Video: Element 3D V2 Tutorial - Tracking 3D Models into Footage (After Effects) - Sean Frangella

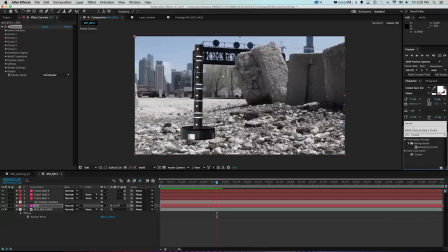504s
So the first thing we could do is grab curves on top of our Element 3D effect, and we'll just pull this black point up a little bit because we can see that all this looks a little flat and hazy. And then we can go grab the blue channel and we'll just push this a little
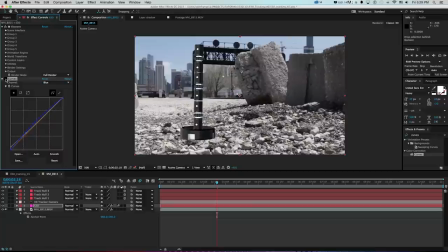522s
so it feels like it's getting a little bit of that blue cast that we're getting from this clear sky. And we can see it's a very subtle thing, but that definitely helps it feel like it's blending in. The other part is, since this is footage, it has a little bit of noise and blur to it.
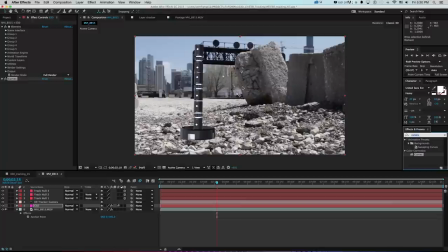536s
Even though it's subtle and this is very much in focus, we'd want to add a little bit of that back in so it feels like it's part of this footage. So what we can do is go to our effects and grab a blur effect, like fast blur.
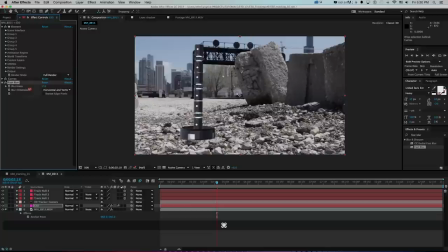547s
And I'll drop that on, and we'll grab a very subtle amount of this, which we can do by holding command and not that far, but you can kind of get the idea of if we add a little bit of it under 1%. Again, very subtle, but it helps to blend this in
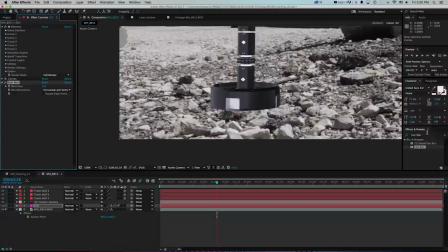564s
if we zoom in and turn this up a little bit as if it was actually shot by this camera. And the other thing is noise. We wanna add a little bit of noise in that we would see on that video footage.
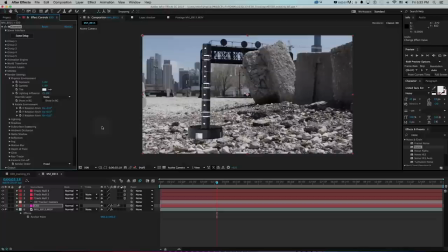575s
And again, if we go way up, it's way too far, but if we add just a little bit of it, it's gonna help make it feel like it's actually a part of this video. Now, the next thing we should tackle is our lighting and reflections of this. And this is one of the great new features of Element 3D V2,
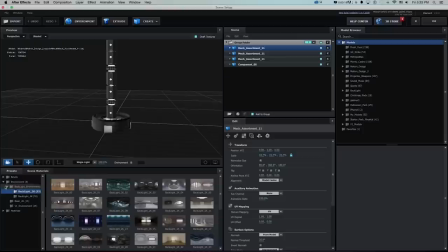591s
is we can actually get some more realistic reflections and lighting in addition to lighting it with HDRI images.
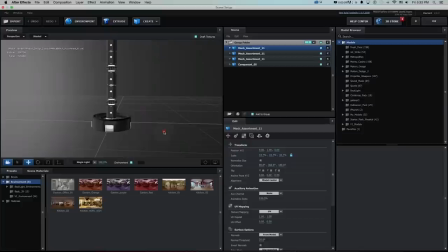597s
So what I'm gonna do on my effect is go to Scene Setup. And if I wanna check on environment, I can see what the HDRI reflections are adding. And this is just the default. So what we could do with this additional backlight pack, if you've got that, is go to backlight,
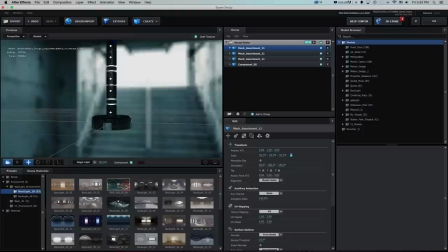612s
backlight environments, and click through these and find something that is close to matching the tone of our scene. Now you could shoot your own HDR image, but there's lots of these and they're very useful for this sort of thing.
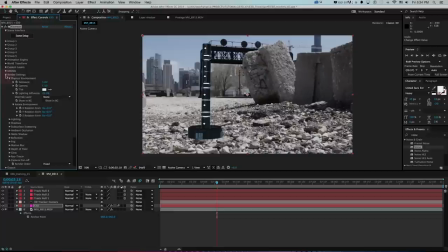623s
So I'll go with this one. And then if I go to okay, you can see how that very differently changed the look of that. And now if I go to my render settings, I can twirl down physical environment, rotate environment,
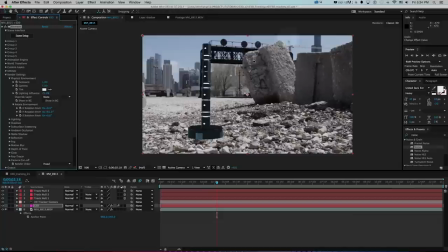637s
and I can shift this around a bit, and you can see how quickly it updates live so that we get the highlights coming from where the sun would be. Now there's lots of extra settings that we could change for our lighting to get this more realistic.
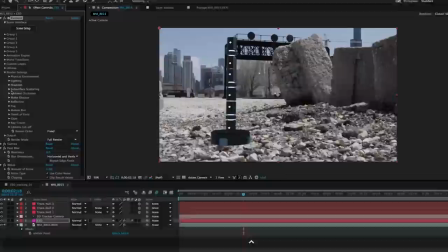650s
If we go to all of these render settings and we're gonna wanna add lighting, shadows, and ambient occlusion over here.
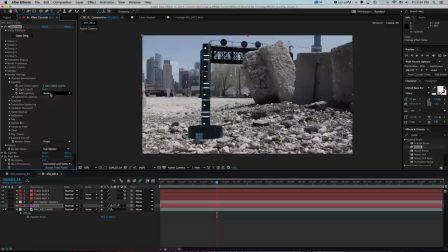657s
So let's just start from the top. We'll go to lighting, and what we can do is add some additional lighting with these built-in settings. And without having to add After Effects lights, these will give us some additional light options. And if I scroll through these, you can kind of get the idea of how this is changing the look of this.
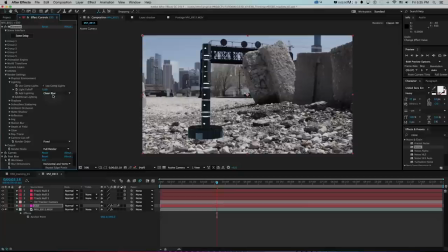672s
And I'll go to this clean blue because it adds a little bit of extra lighting that matches my scene a bit.
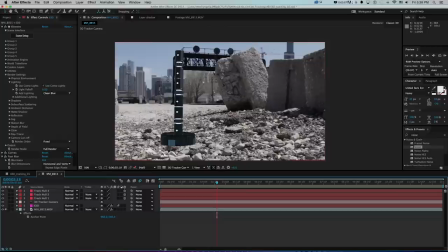678s
So now I need this to actually be sitting on this ground to get shadows and ambient occlusion.
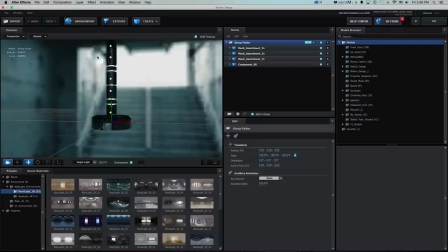683s
So the way I can do that is if I go back into scene setup, I need this to be sitting on a ground plane,
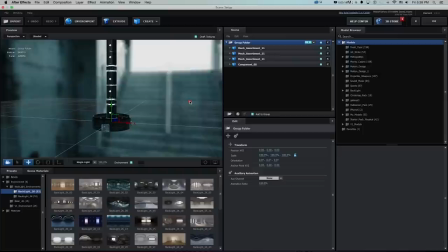689s
but only see the shadows that it's creating. So if I go to create and grab this plane shape, and I'll just drag this down,
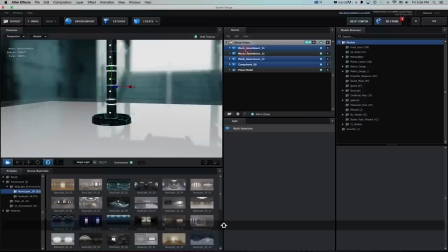699s
what I can do is scale this up, and then I'll grab all of my other components and sit them
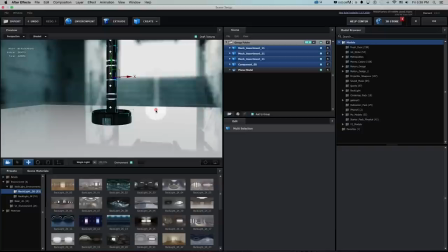707s
right on top of this ground, and I can orbit around to make sure they're sitting right on top of it.
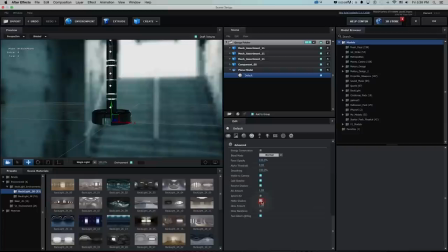712s
And then for my plane, I can twirl down the texture, and under settings for the texture, I'm going to want to check matte shadow. And what this will do is hide the object, but allow it to still catch shadows.
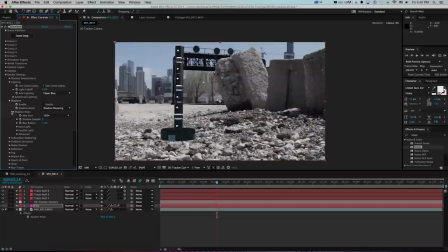725s
And to show that, if I go to OK, again, it doesn't look like anything really happened besides the object moving up. But now if I go to my shadows, as well as my ambient occlusion,
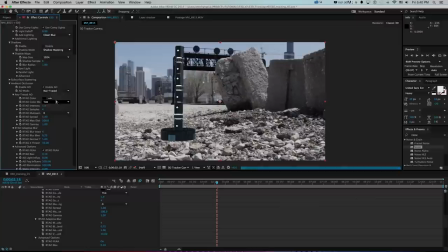736s
if I check that on and change this to ray traced and zoom in a bit here,
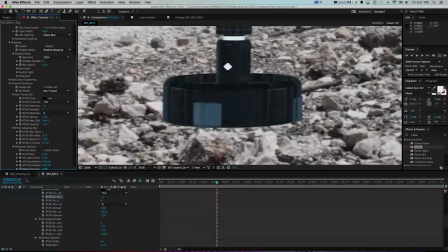743s
now you can see if I turn this on and off, we're starting to get that little bit of shadow.
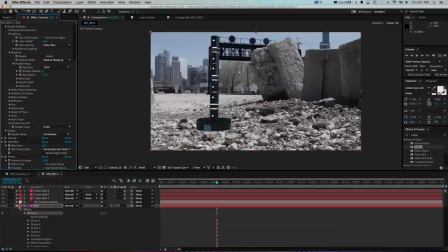747s
And to get the actual shadows casting that are gonna fall onto that plane, we need to make some lights in After Effects, and that will cast that.
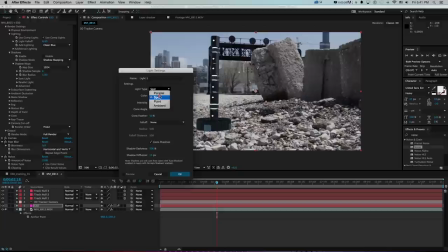756s
So what I can do is go to Layer, New, Light, and I'll use a spotlight, and I'll grab like a lightish blue color so we get that same sort of sky blue that we have here,
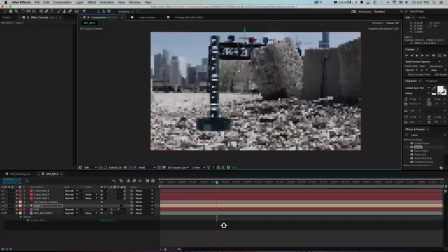768s
and make sure Cast Shadows is checked on. And then I can grab this light and move it up in my scene, drag it over, and press R to rotate it towards my object and point it down to where the sun would be.
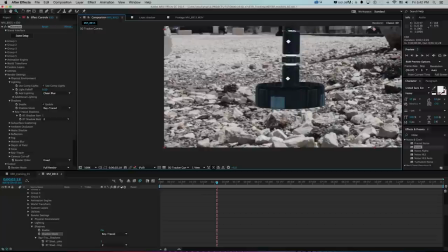784s
And then if I go to my E3D layer and go to shadows and check on enable and also change this to ray trace,
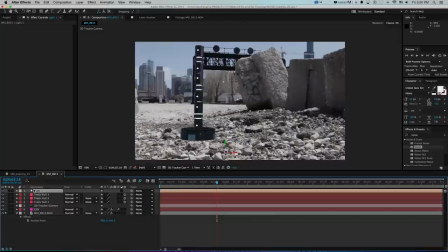792s
now you can see right there we're starting to get our shadow based on our light. And then what we want to do is position this light kind of where the sun is coming from, so it'll cast the shadows in the right way, and we can get an idea from that by this nice shadow from this giant block thing.
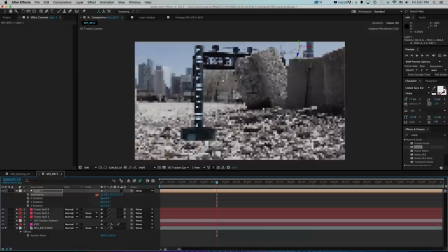806s
So we just move this up and we'll drag it over here and then press R to grab rotation, and we can just orient this pointing from the sun.
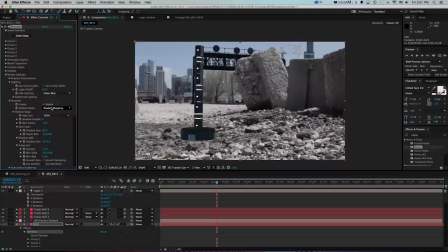815s
And then to get those shadows to cast, if we go to our E3D layer and check on enable under shadows and change this from shadow mapping to ray traced, that'll give us this accurate shadow that we can see here. And then we just need to grab our light and move it back in space. And this axis got kind of out of whack because of rotating it.
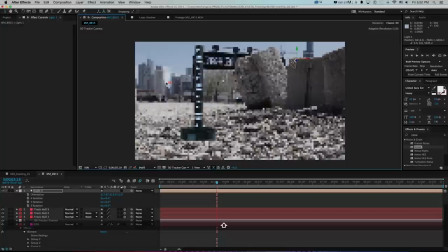832s
So what I can do is grab my world axis mode up here, and that'll give me my X, Y, Z straight on. And I'll just push this back in Z space until we can see that that shadow is being pushed more along the line here.
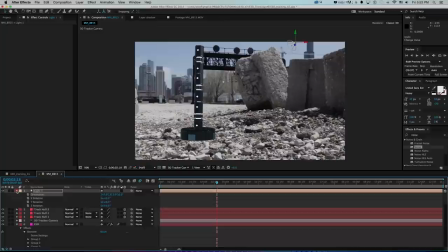847s
We can see that shadow that's being casted and some highlights that we're getting here, and we can always push those shadows a bit further with some later steps.
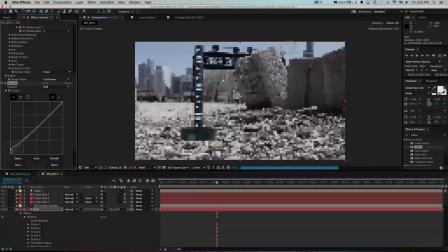855s
And now I can see that this is a little too dark still, so I can go back to my curves on this layer, and I'll just pull this black point up even a bit more and pull this
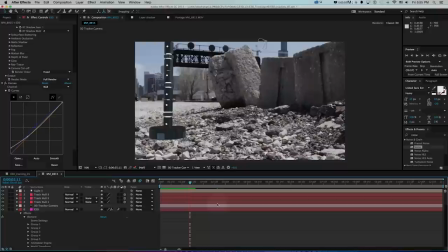866s
contrast up so that it really feels like it's fitting into the contrast of this shot. All right, so if we ramp preview a little bit of this, now we can see that this model's sticking on. It looks like it's getting there with the lighting. We're getting a bit of a shadow, and our main things to make it feel like it's actually in there now are getting our overall color grading set up,
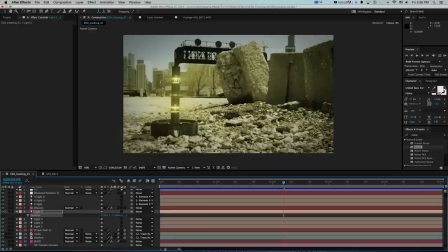885s
which will give it a nice little look and feel,
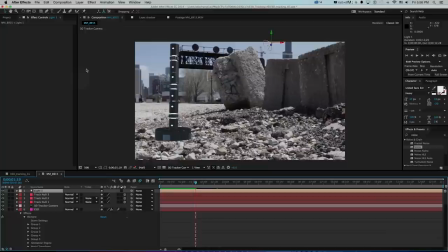887s
getting those 3D lights pinned on, as well as pushing the shadow and ambient occlusion so it feels a little more believable. So let's start with our overall color grading. I'll do that on a new adjustment layer, and I can press enter and rename this CC for color correction, and then I'll just grab curves. And we'll just do a little bit of a basic color grade,
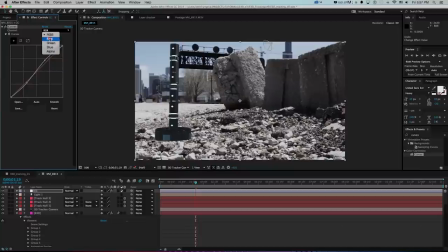907s
but what we can do on this adjustment layer is push the contrast of all the pieces below overall on RGB first, and that's gonna blend everything together. And then I can give it a little bit of a tone by changing the red, green, and blue separately. So if I want this kind of bleach bypass look like we have here, I can go to a red,
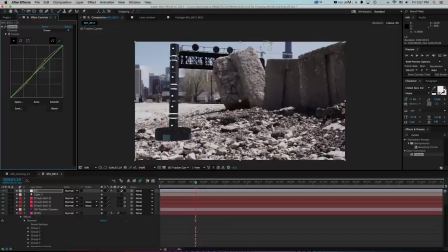926s
and I'll push that midpoint up a little, and I'll do the same thing with green, push that up a little on the high ends, and then I'll grab blue, and I can just pull that down a bit. And then we get this nice color grade, and it blends down to everything else.
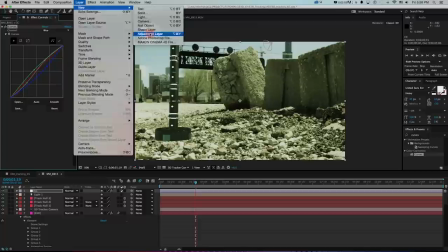943s
Now we could add a vignette on this also, which add a nice little additional video effect to this. So if I go to layer, new, and again, adjustment layer, I'll press enter and call this vignette.
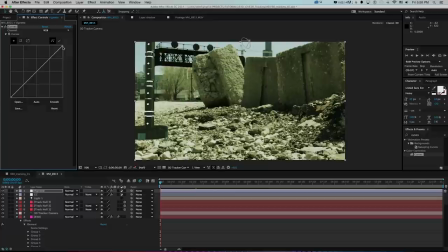954s
And the quickest, fastest way to make a vignette is if we grab curves. Again, I'll just drag this pretty far down so it looks mostly darker.
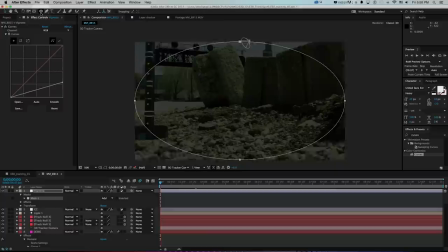962s
But then I can grab this ellipse tool and double click, and that makes a mask.
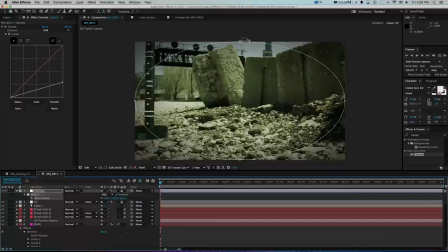967s
And then I can invert the mask and press F for feather and drag this up and take the opacity down a bit.
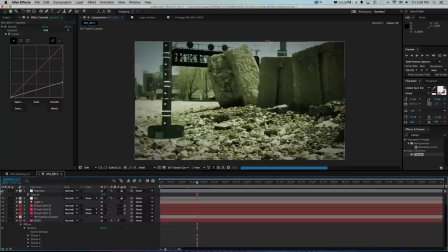975s
And then look at that, we have a nice little vignette effect on our footage that's making it feel a lot more cinematic in only a couple extra steps.
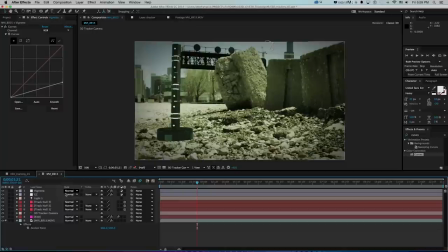984s
So now to really make this feel like it's blended in, we need to get those lights on, and we need to add some rocks back in, and we need to get our shadows working a little better. So let's tweak those shadows and ambient occlusion first.